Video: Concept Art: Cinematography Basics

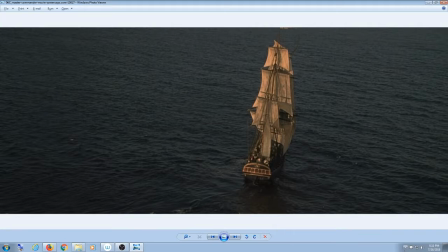20:56 What? You know, the How It Should Have Ended YouTube channel, where they do endings to movies? So yeah, the ending of Frozen was that she shows up at Charles Xavier's school, and...
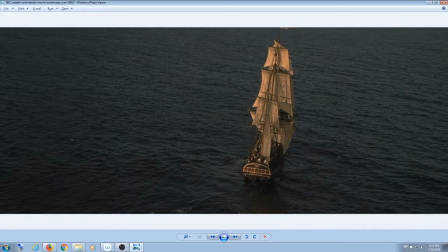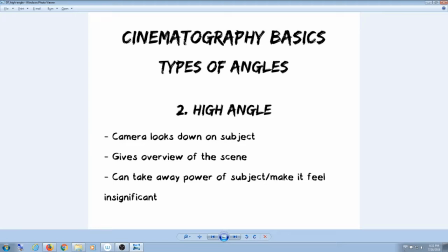All right, guys. Oh, where would you put like a character you're trying to like focus on in bird's eye view?
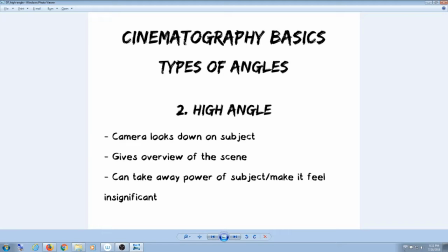21:38 Like, would that be alone or spotlighted or anything? Yeah, I mean, if it's high up and they're tiny. I should have found some examples of that. That's a really good question. Do it from like the height or the closest thing, like say it's
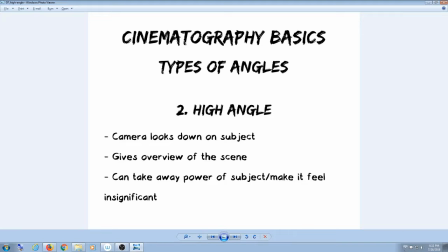21:55 like a lot of structures, lots of buildings, or like put them on top of the closest one? Probably, yeah. I'm sure like probably The Dark Knight has some examples of that, because like I'm thinking of the scene where he's in Hong Kong. Yeah. And the helicopter's like flying through the city and he's standing on the edge of a building with the cape flapping, and it's all very iconic.
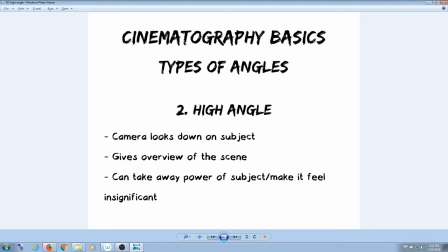22:17 So a high angle, you are literally looking down on the subject matter, and we all know what it means when you're looking down on someone, right? That's right. You're superior, you're better than them, they are lowly and nothing.
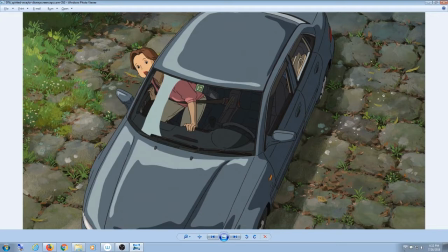22:36 So, I mean, it's a good way to give an overview of a scene, and it also shows that the subject is, in a way, powerless. Which in many of these examples is going to be literally true. Do you guys know this movie?
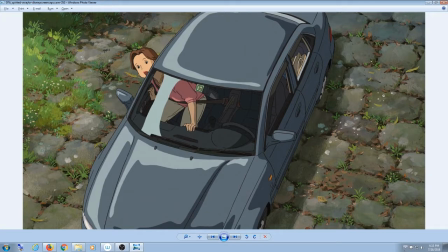22:55 Yeah. It's so good.
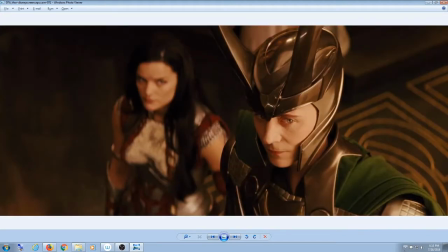Look back when he was wearing the helmet and he had no hair. Aw. But this is
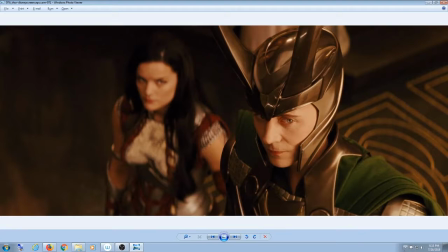23:13 the, not a coronation scene, but you know, the big ceremony at the beginning of Thor, when Thor is all triumphant and hooray. And we're literally showing that Loki has no power. And that he wishes he did, because he looks kind of sad and also jealous.
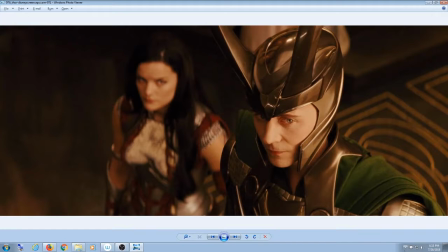23:30 So you can tell your audience a lot just by where you place the camera. And Lady Sif down there is totally not having any of his shenanigans.
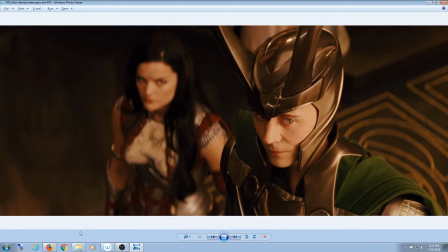23:48 In my personal headcanon, Lady Sif is still alive somewhere.
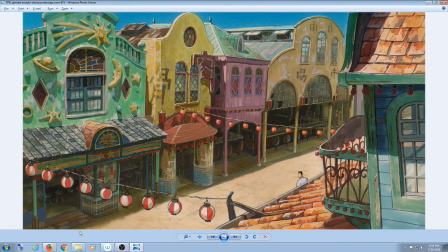24:00 They better be.
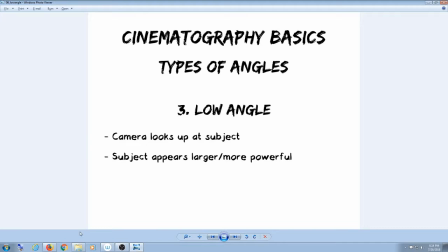24:09 Okay, so low angle is the opposite. You're looking up at the subject, which makes them appear more powerful.
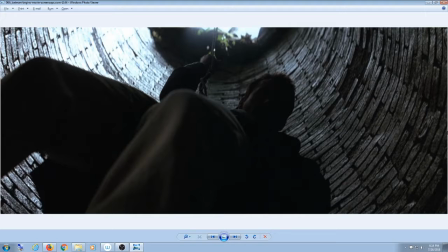24:19 We've got some cool lighting in here too. We're not gonna really talk about lighting so much because we're just not. Because reasons, because I said so. Mainly because I want you guys to focus on composition, but I do want you to pay attention to
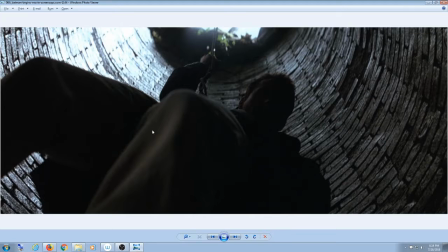24:38 how the silhouetted figure is sort of highlighted and stuff.
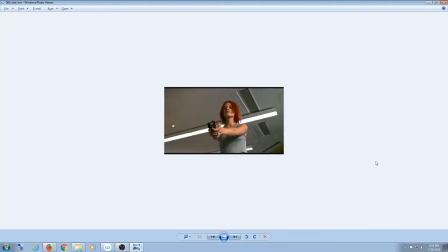Do you guys know this movie? No. Something with a five. It's Run Lola Run.